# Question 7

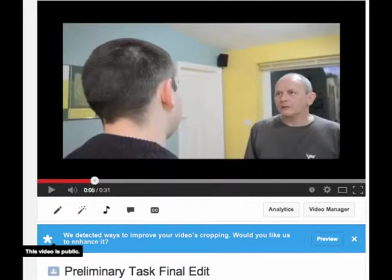I have learnt several new techniques from completing my preliminary task that has
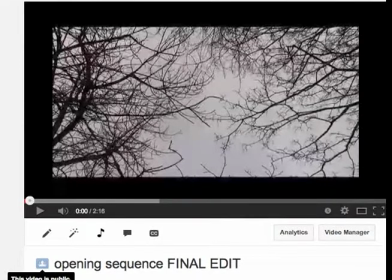led me to creating the best attempt of an opening sequence to an independent film that I could possibly do.
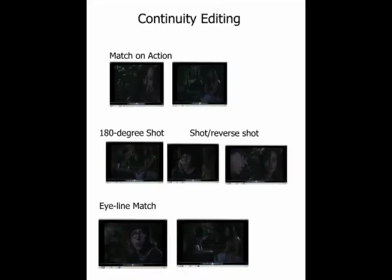The biggest skills I learnt was becoming knowledgeable of the 4 continuity editing techniques and how they can set a scene. Match on action, eyeline match, the 180-degree line and shot reverse shot can all help an audience to understand part of the storyline more visually.
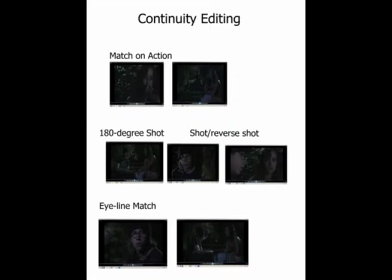I learnt what each technique did, why, and how it was used before incorporating them into my preliminary task.
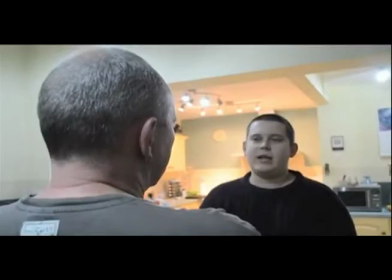The first technique I used in my preliminary task is shot reverse shot. This shows the audience 2 or more characters having a conversation with each other.
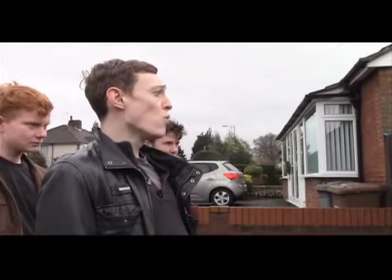I then went on to use the technique for my opening sequence, showing the bullies and Tom having a confrontation. However, I had to cut it out due to time restrictions.
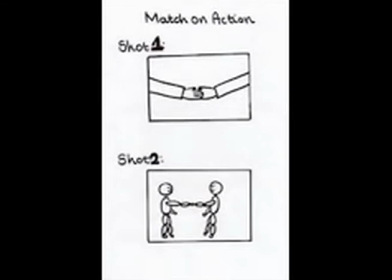Match on action is used to link film editing between 2 different objects showing a movement of action.
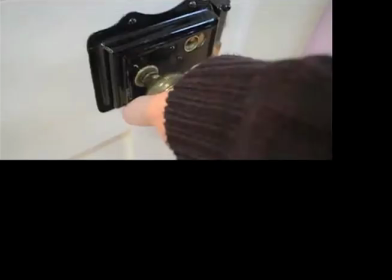I used this several times in my preliminary task, especially to show characters opening doors.
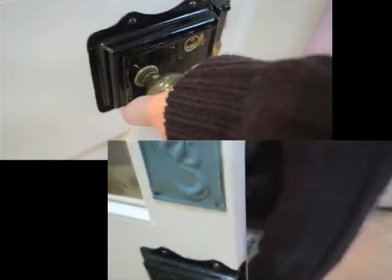My editing for these were not particularly successful. The cuts were either too quick between each shot, or the pace of them did not match up well. I learnt from this for my finished product when I edited the match on action of the beer can being thrown and then hitting the ground.
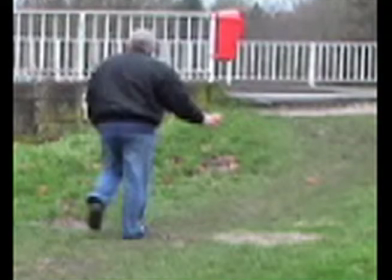I made sure that there was an action of the character throwing it and cutting it whilst it was in mid-air,
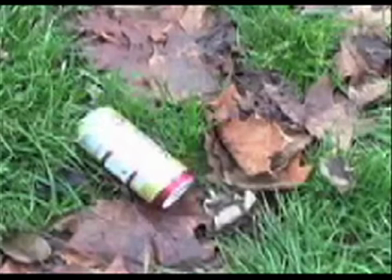and that the following shot was of the beer can falling to the ground at the same pace, so that it visually made sense by showing this action.
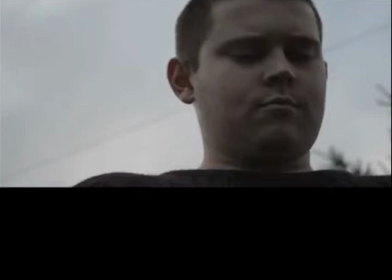Eyeline match was the next continuity technique I used in my preliminary task, which is used to show the audience what a character is looking at.
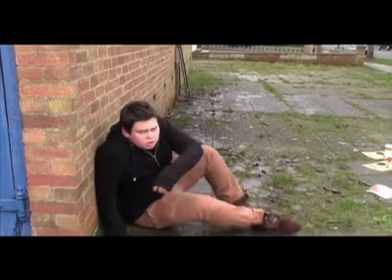This was a useful technique to use, as I used it in Tom's confrontation scene with the bullies to show what he was looking at.
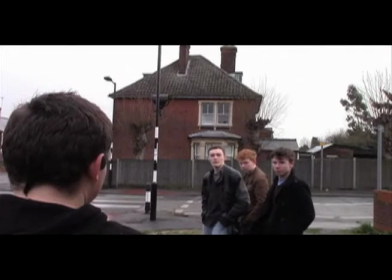I have learned that this is important so that the audience are able to relate with what the character are looking at. And finally, the last continuity editing technique I used was the 180-degree line.
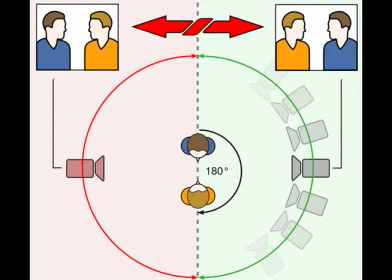Compared to using it in the preliminary task to then using it in my final product, I have learnt that I had to make it more obvious that I was cutting into the line by starting the
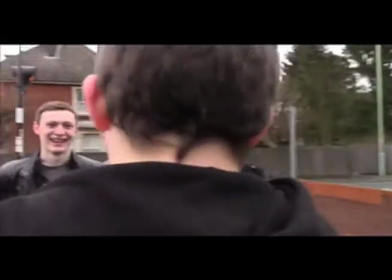shot on a side profile of a character and filming right round them to their other side of
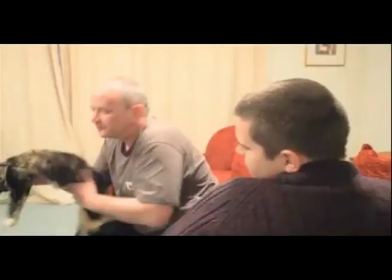their other profile, as opposed to starting the shot like a shot reverse shot and then turning it and showing it like a panning shot,
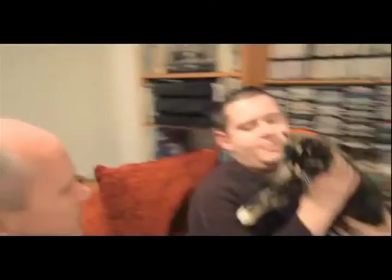which is what I did in my preliminary task.
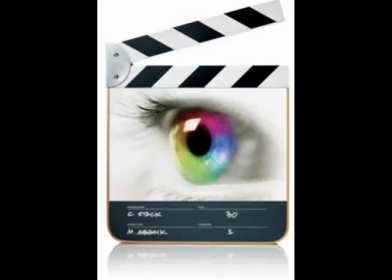In terms of editing my opening sequence and Final Cut Express, I made sure that the cuts between shots were not too fast-paced or comical. In order to suit my chosen genre,
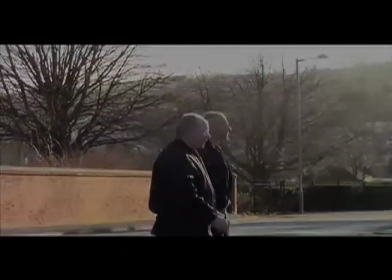I ensured each shot was a decent length and that the titles appeared on and off the screen fairly slowly to fit the social realism genre.
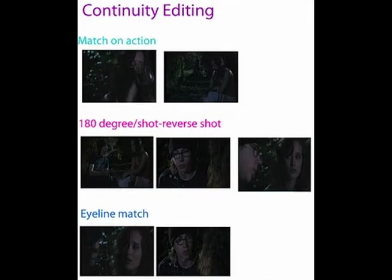Continuity editing techniques help to create a variation of shot types. Nevertheless, I made sure that I had various camera movement, such as panning.
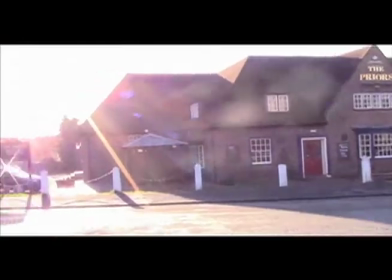I learnt that using a variety makes it more visually interesting for the audience to watch.
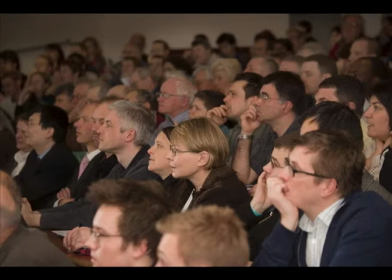Throughout this project, I have learnt that the key to being successful when making a film production is majorly to do with good editing.
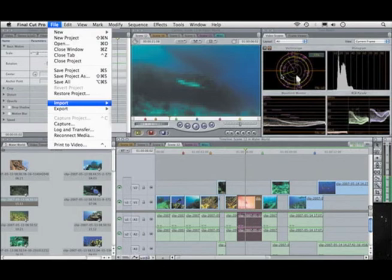Editing skills can make poor footage into an innovative film.